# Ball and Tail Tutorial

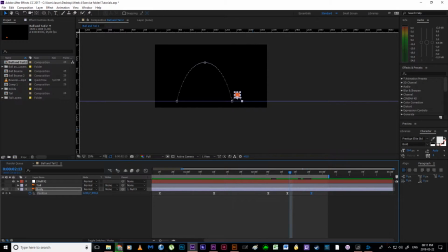That's not looking right. 10, 1, 2, okay, and then 10, 1, 2. All right, that's looking a bit better. Okay, back into the graph editor. Let's just make sure that we've actually got it working correctly.
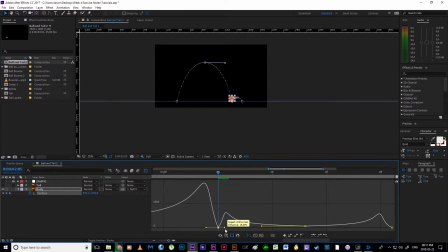Drag this out, drag this over here maybe. And there we go. Okay, I don't know if you guys can hear it, but there are cats fighting outside my window. Apologize if you can hear it. Alright, so that's looking about right.
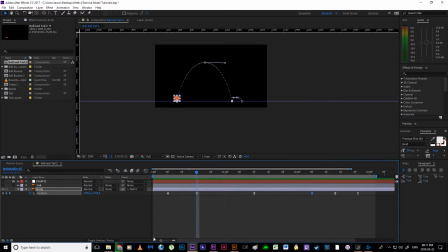I can now say that my first layer of this lasagna is done. Alright. I've just made myself really hungry for lasagna. So I've done my initial movement. Okay, I've got the position down and the timing down. Now I need to add my squash and stretch, right?
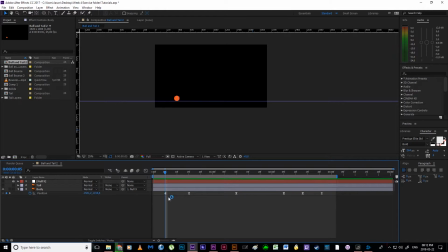Because that is the next important thing. So I'm going to use this little keyframe that I made here as reference, selecting my body, holding Shift and S to bring up the scale.
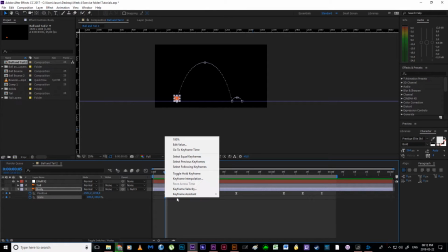I'm going to make a keyframe, right click, toggle hold so I can block it out.
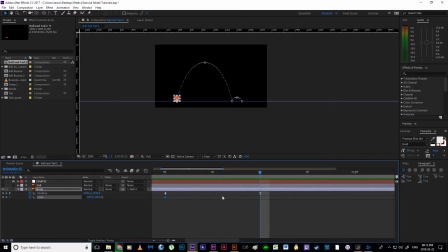It's a perfect circle at this point. Then when we get here, I know that I want my character to have squashed itself down a little bit.
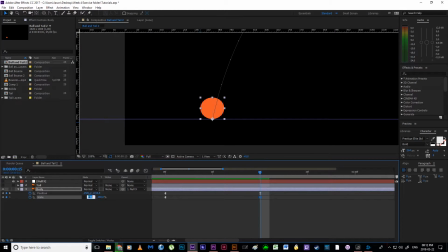Okay, so I'll drag this out, maybe make this like 110. I added 10 to the width, so I need to subtract it from the height, make that 90. Okay, so it's getting ready for that jump.
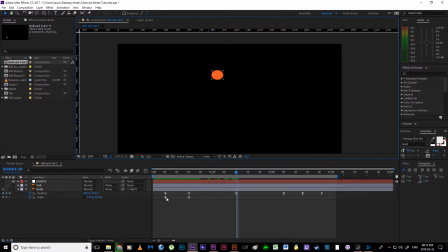Jumps into mid-air. And over here it needs to be a perfect circle, so I'm just going to copy paste my perfect circle keyframe. It's going to hit the ground. Now it has fallen from a bit of a height, right?
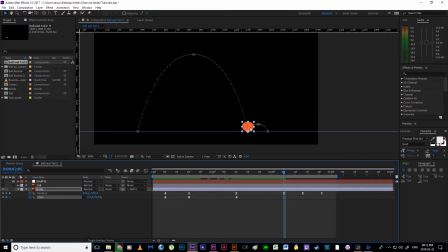So we might then understand that this squash and stretch might be a little bit more intense, so maybe 115 and 85. Okay, perfect circle at the top of this little bounce, and then squash when it hits the ground.
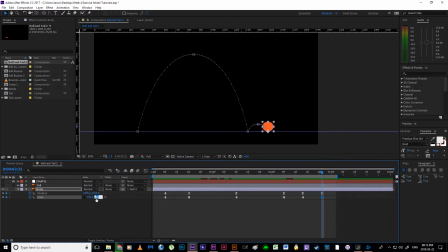Okay. Subtle squash, so maybe like 105 and 95, and then 1, 2, 3, a perfect circle again. Alrighty, so we've got those keys. I'm going to add easing to them by hitting F9, and we're going to just scrub through this.
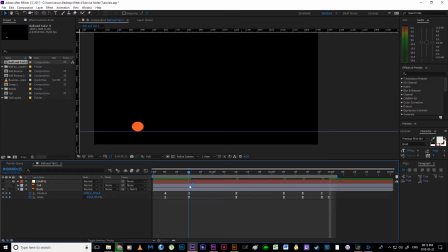So we've got this little squash taking place. Boom, this character then jumps. Alright, so we want our stretch to then occur as it leaves the ground, so maybe 2 frames or 3 frames later. We'll see now 1, 2. I'm just going to copy paste this keyframe. We're going to swap the values around so it's 90, 110.
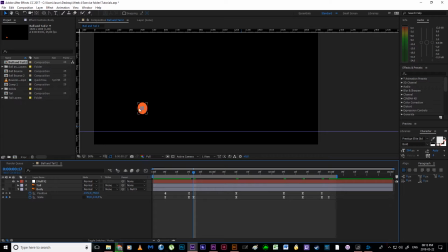Remember, we are doing this now because we want it to look as though it's stretching out as it's shooting away from the ground. Boom. Turn it into a perfect circle. Before it hits the ground, right, we don't want it to squash just yet, so 2 frames beforehand, I'm just going to copy paste this keyframe.
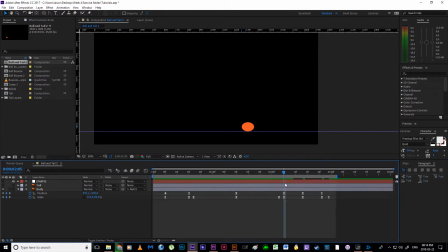It's stretched itself out, hits the ground. We've got a little hop, skip, and a jump happening over here, so we might have a little bit of stretch. Okay, not nearly as much though. So this might just be 95 and 105 over here, just to sell the idea that it is in fact stretching.
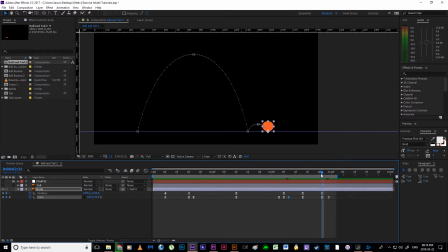Perfect circle. And then we're not going to add stretch there because it's not falling fast enough to have stretch. We're just going to play with the easing of our graph editor there. So, speaking of the dreaded graph editor, I'm going to jump in here. Let's take a look.
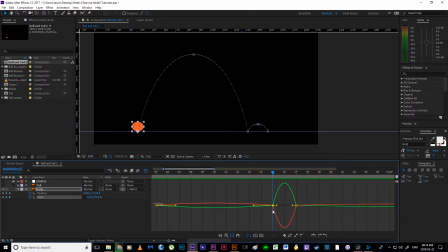This sort of initial anticipation is something that I might come back to play with a little bit later. Alright, but for now, I think this kind of makes sense actually. This character is sort of sinking into a pounce and it's easing itself there.
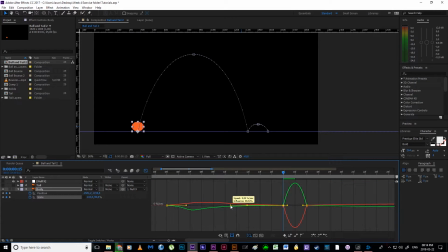So maybe we could have the motion take place a little bit sooner. So this is all the idea that it's settling down and getting ready. The energy is being contained and is fighting to be released, and then it jumps. Boom. Alright, that jump over there I think we can leave.
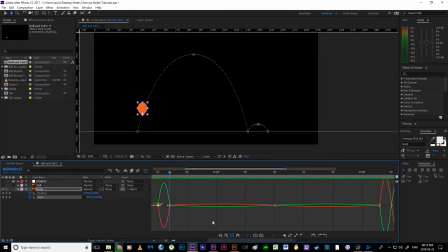But again, what we did with the bouncing ball animation, we want most of our change to take place over here. Right? This is where the most speed is occurring. We're dissipating our energy as we get up here.